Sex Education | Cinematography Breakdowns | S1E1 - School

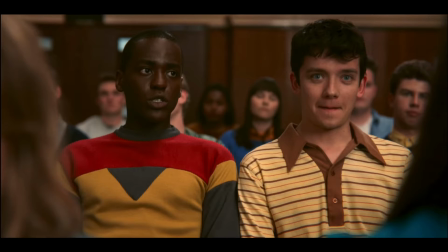(4:06)
If you were doing this, you would just need a ton of light. They've shaped them off a bit more for these close-ups just here. Again, we've got catch lights in the eyes, you can see, and they're getting their direction from this side. I doubt that they're flagging off anything here.
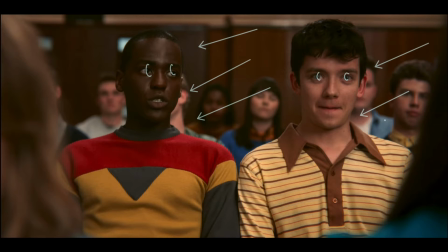(4:24)
I think they're probably just sticking light over that side and then taking the ambient level and letting it fall off with the ambient level. And if you look at the people in the back, they're just pretty much flat faces, and if anything, it feels like they're top lit more, because it's all under their chins.
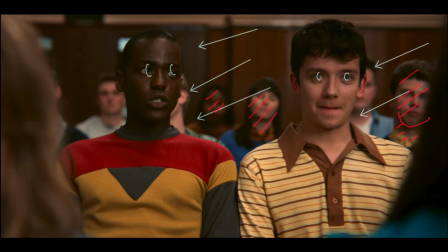(4:41)
He's catching a bit of the side light, but these people are just flat blobs in the back. Don't have quite as much shape as Otis does there.
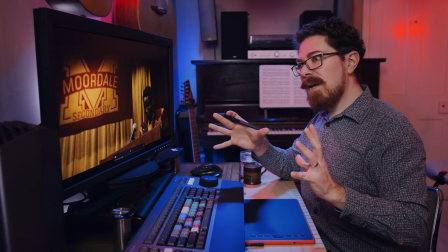(4:52)
I don't really delve much into film theory and the theory of framing in these videos,
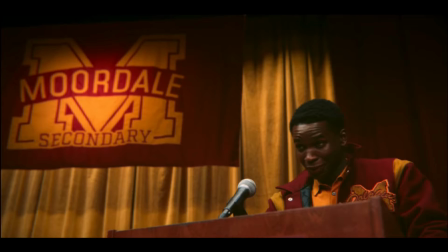(4:59)
but I'm going to say something just here. This character has an arc, and I don't want to give away any spoilers at this point, but the way that he is framed and the way that they approach him as a character, because he's
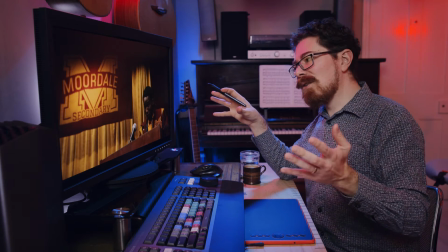(5:14)
the jock, he's the favorite in school, he's a bit of a legend, everyone loves him, he's cool.
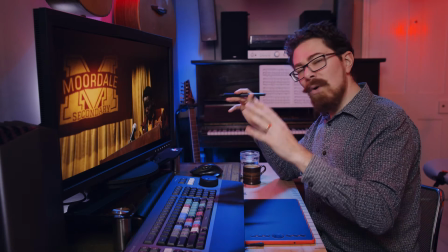(5:20)
He's framed in a really oppressive way here. Really oppressive.
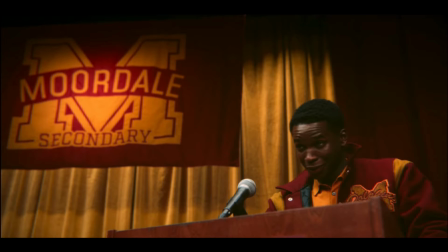(5:25)
You've got the whole set behind him. You've got this massive Moordale sign, looks like he's at a rally or something, huge, just in shot there, and it's all just pushing him off to the side.
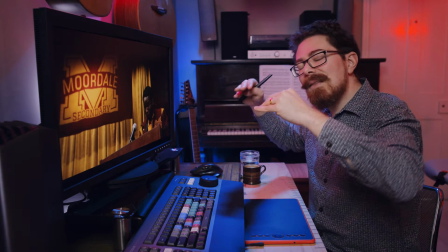(5:38)
It's kind of a statement. If this was an exterior scene, he would be framed with the horizon above him,
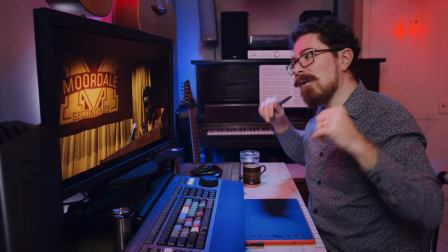(5:46)
so it feels like the world's just pushing down on him, and that does play out for the character.
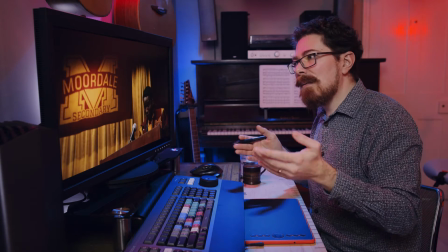(5:52)
Whether it's intentional or not, maybe it is, maybe it isn't, maybe they just wanted to get that in and they wanted to get him in, and the only way you can do that is sort of like this.
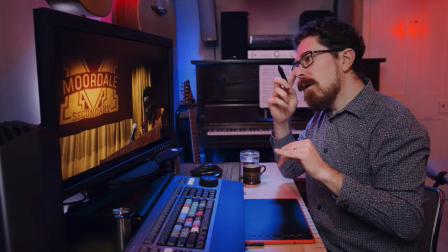(6:01)
He's framed so we're looking up at him a bit, but not as much as would be required to make it like a heroic shot.
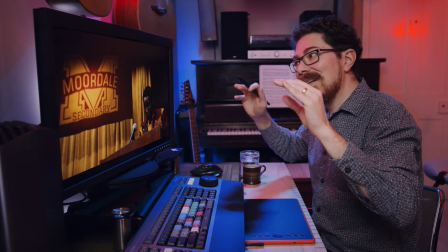(6:10)
So he's still being oppressed, even though we're looking up at him a bit, everything's still above him and pushing down, which is interesting.
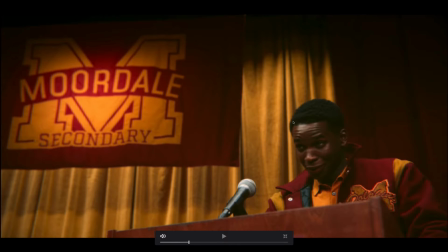(6:18)
Anyway, lighting wise, he's getting mostly top lit down here, and you can see like under his collar, just all coming down like this, catching his head, it's on top of his head.
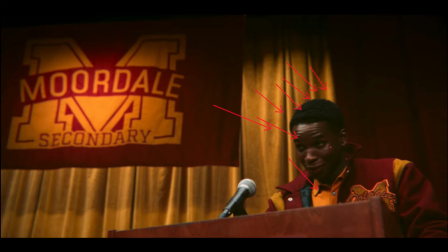(6:33)
So it's not a beautiful side light. The only bit that's being like occluded here is underneath his collar like that. So it's not coming across at all, it's just flat light onto him. And you can see, look at the mic,
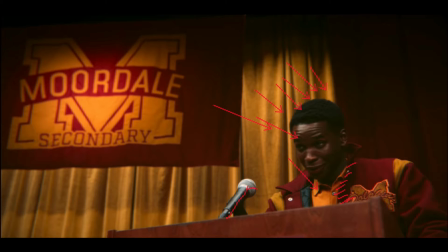(6:47)
everything is on top, and then as it goes round it falls off to black down there. But it's all just top light, and then the Moordale's being hit with, I guess, like a spot, could be a spot of Fresnel, could have just been whatever they had in this big hall if it was a real location.
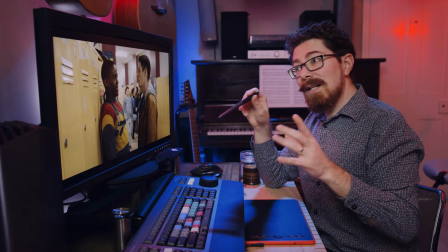(7:05)
There are many different lighting states within the school.
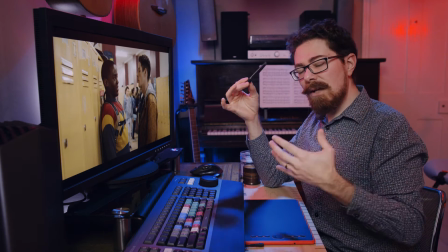(7:08)
So we've seen the exteriors, which tend to be some flavour of bright sunlight that we don't get in the UK.
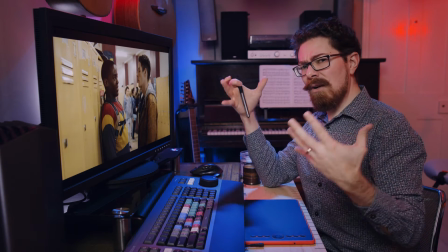(7:15)
That hall was really branded in golden and rich and opulent even.
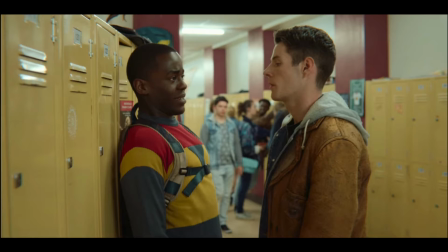(7:20)
The halls are oppressive. They're really sterile, they're really not warm, not friendly, and it plays because almost any scene that we have in the halls plays out like this, where someone is being bullied or someone's being harassed in some way.
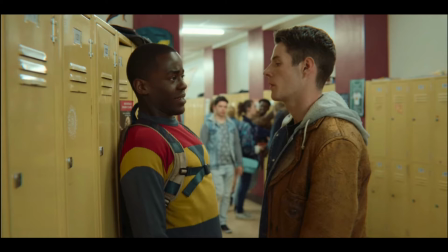(7:39)
It isn't a friendly place, and it doesn't feel like anywhere where our characters will want to be staying. Lighting wise, it's actually really interesting. So they've got all of these tubes. I don't know if you see that, I'll make that red. So all these tubes.
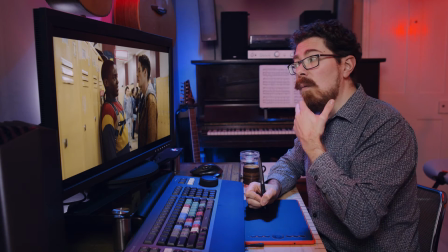(7:55)
And my shout on this would be that they went in and they set dressed this because the lockers and everything, you know, that's,
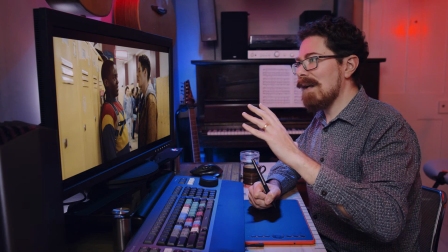(8:03)
again, totally American view of an English school, the way that it all looks.